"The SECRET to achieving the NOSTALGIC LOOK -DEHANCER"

Just makes the workflow nice. Color grading is really where you shape the mood. Using the color head tool, I leaned into the more warmer tones in the highlights while pulling the shadows slightly cooler. This balance creates depth and it makes the footage feel timeless. So, as you see here, I didn't use blues, greens, or reds.
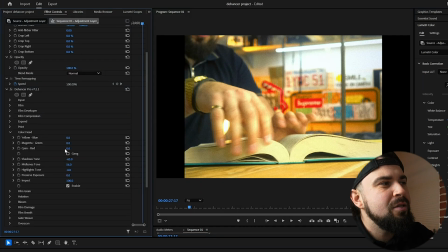[8:51]
I kind of let the film do its job, but I did adjust the shadows and midtones, and I want to explain. So, the more negative you go, the more cooler it gets. And the more higher it goes, the more warmer it gets. So I chose -65 here.
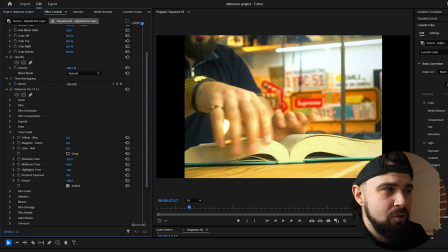[9:08]
Now the midtones is where, where the warmth is coming from. And if I drag this down, see how, cooler it gets. And I just left that at 56. I did want to keep the white balance true.
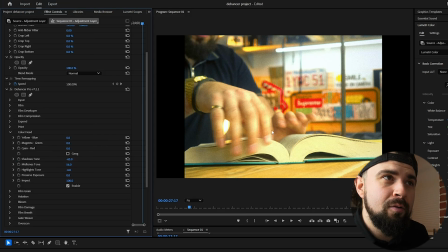[9:27]
So if you see this light right here, that's white. That's pure white. But again, I wanted that warmer feeling to give you an inviting look.
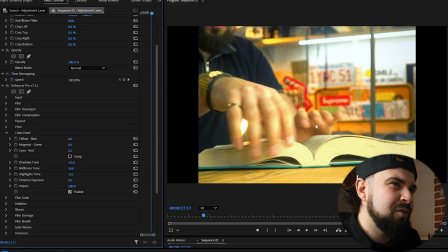[9:40]
Highlight tones, I kept that at -6. That's just where my eye liked it at. If you go higher, it just creates the whole image warm. I didn't really want that. And then the preserve exposure, didn't touch that and really feel like I needed to.
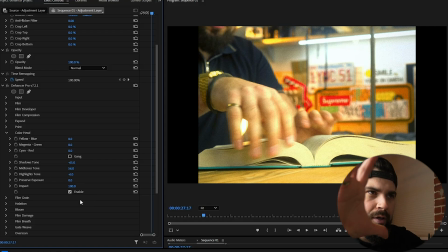[9:59]
And impact, that's where all the colors are coming in. I left that at 100. So if you go all the way down, it's those colors are not there anymore. The way I see colors are more of like an emotion. Blues are like sad, dramatic, while yellow is warm and inviting. Green is essentially like scary. Everyone has their own style. There's no right or wrong way. Like obviously there's like really bad color grading where everything's blown out and saturated and doesn't really have like oomph to it, but the more you play and the more you make videos, you'll get a sense of what you like. Next we got Bloom and Halation. They're like brother and sister, but they're kind of different. Let me explain. So halation is that dreamy glow that you see around bright areas. You can see it in older movies, but it softens the image and it adds this beautiful imperfection.
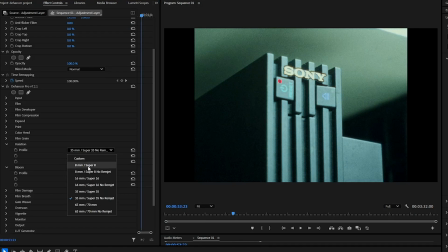[11:00]
And I added it to mine to have that vintage feeling. It's so nice. But Bloom on the other hand complements halation by softening the highlights even further. It's essentially like honing in on that glow. It's not washing out the colors, but it's still keeping that vintage vibe to it. And let me explain. So I kept halation at 35 because I didn't want to go overboard on the PS2.
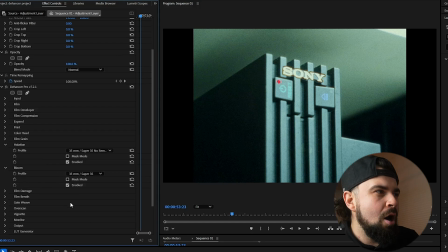[11:34]
I really wanted you to see that Sony logo because it's iconic. If I were to bump it up to like 8, like that's where it starts to get kind of, yeah, Super 8 no receipt.
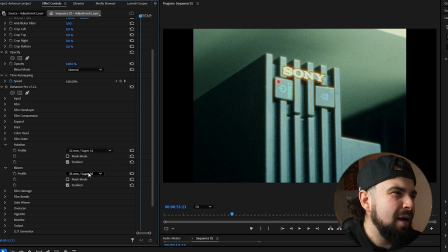[11:48]
That's where it starts to get like really like in your face. But I wanted to keep it subtle, so I kept it at 35. Now for Bloom, I went ahead and chose 35 as well. I feel like 35 is like a good middle ground. If you go lower, that's where it intensifies. 65 is more like modern.
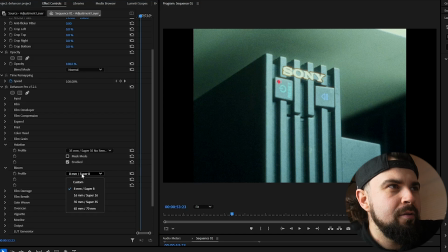[12:09]
See how like those glows around the PS2 just, bumped up?
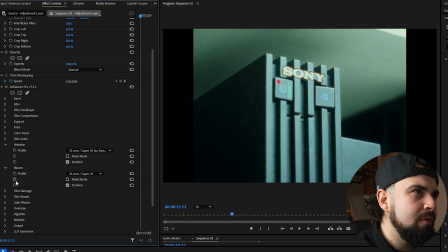[12:14]
Now I'm going to go back to 35 and it makes it subtle.
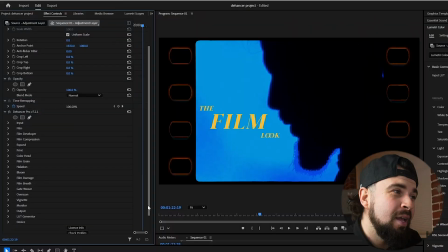[12:19]
If you caught this clip right here, I used Overscan. It essentially gives the clip like a TV or a screen effect. It's simply an overlay giving you that nostalgia feeling. There's a lot of different features and effects to play around with, but I went with the more film roll look.